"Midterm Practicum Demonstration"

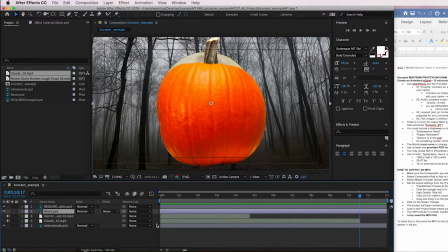253s
And I want to make sure that the moon actually looks like it's something that is in the sky. So it has to be behind the trees.
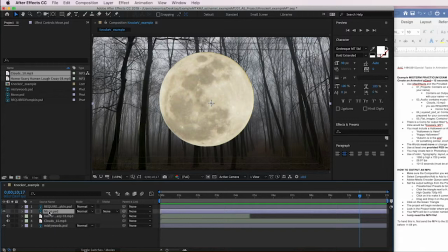263s
To have it behind the trees, I'm going to put it behind Misty Woods, and I'm going to change the mode.
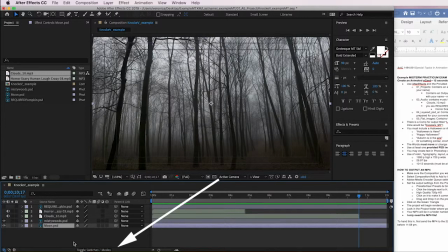271s
So you've got toggle switches modes down at the bottom here. And I'm going to change the mode for Misty Woods to
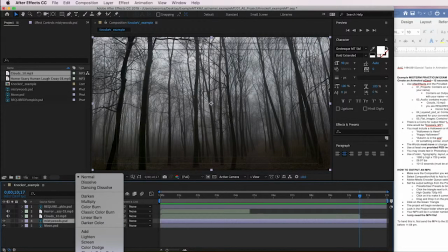284s
screen.
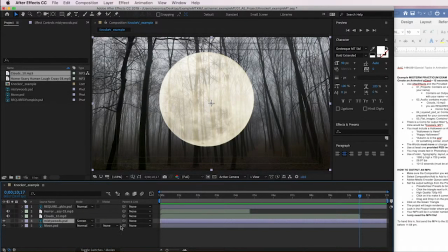289s
So now this shows through. I don't want the moon to be that bright, so I'm going to change the opacity.
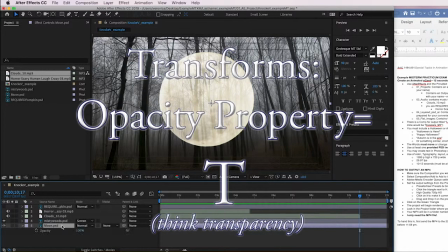295s
So I'll press T and I'll change the opacity to bring it down some. There you go.
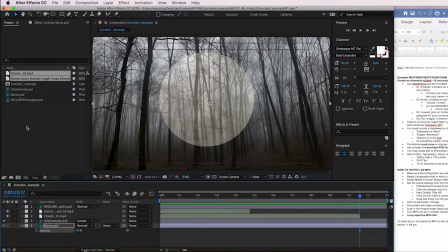303s
And now I'm going to move that moon up. So I'm going to press P. I'm going to move it up
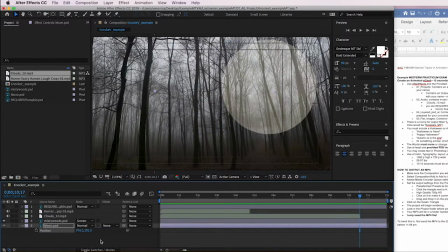313s
and over and have it perhaps drop down in the scale so it's not quite as big.
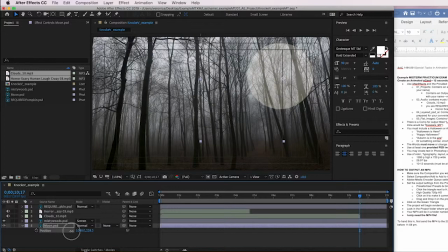So you get it being something that you feel works. So, and this, of course, this is not going to be the file that you are working on, but just get an idea of how you want something to look and then make it look that way.
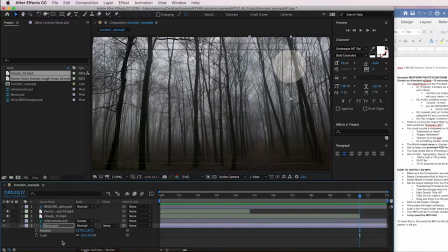347s
I think that's the most important thing. Now I'm going to go back to the regular display. And since these are where I want them, I'm happy. I'm going to lock them. Lock, lock. Now I've got a pumpkin. What can I do with the pumpkin? Well, what are the sounds here?
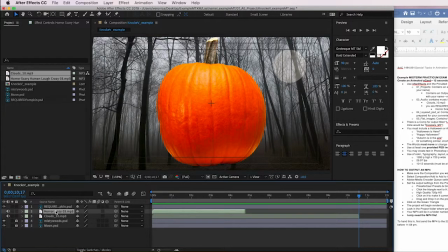366s
I've got a laughing person, so let's check on the waveform. I'm going to select the name of the file in the timeline, and then I will press LL.
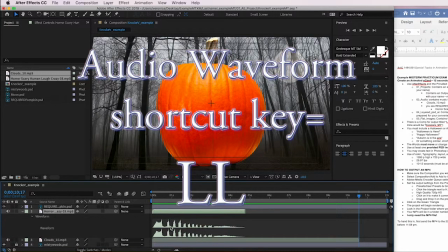378s
And now I can see what we have happening here. I'm going to have this happen after a few seconds.
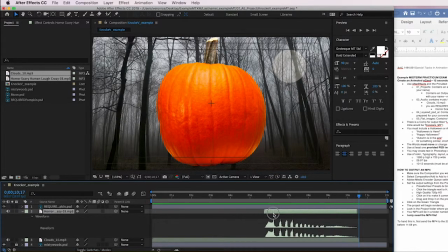389s
Because we've got the music going first. So let's see what the music looks like.
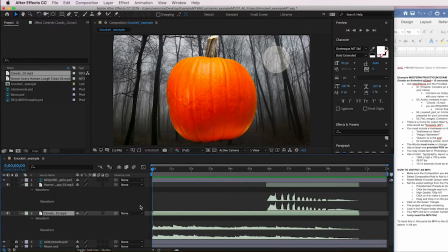Okay, so
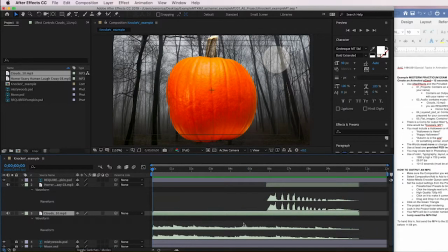416s
I think I'll use the split so that I can have the pumpkin laughing. I think that would be effective. And I think I'm going to have the pumpkin start out being very small in the background.
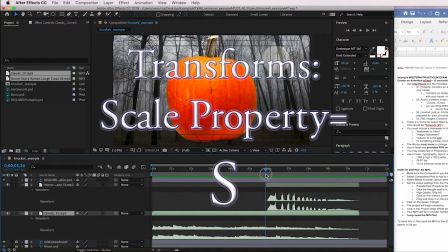429s
So I'm going to keyframe the scale.
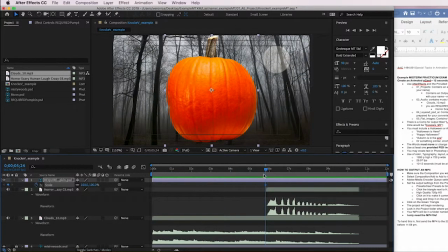And there we go. So now it zooms in like that, stays there.
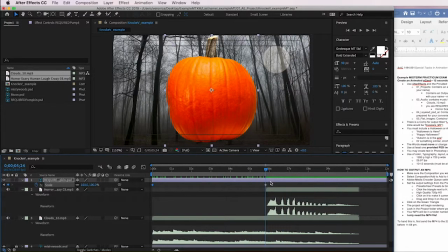449s
And at this point, I'm going to have him start laughing. So I'm going to have to get the effects and presets window so I can see it. I'm going to go to window, workspace, and there is a workspace for effects.
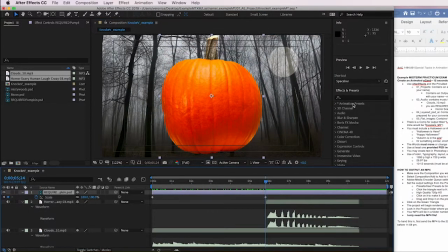464s
And I'm going to come over here and I'm going to look for split. Remember the CC split. And now these are the corners of the split. So if you have the slider, you can see where it opens up there.
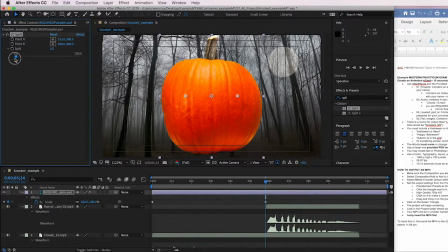480s
I think to make it look like it's a laughing mouth, I'm going to bring it down further here. And then I'll need something behind it so that it doesn't look like there's nothing there.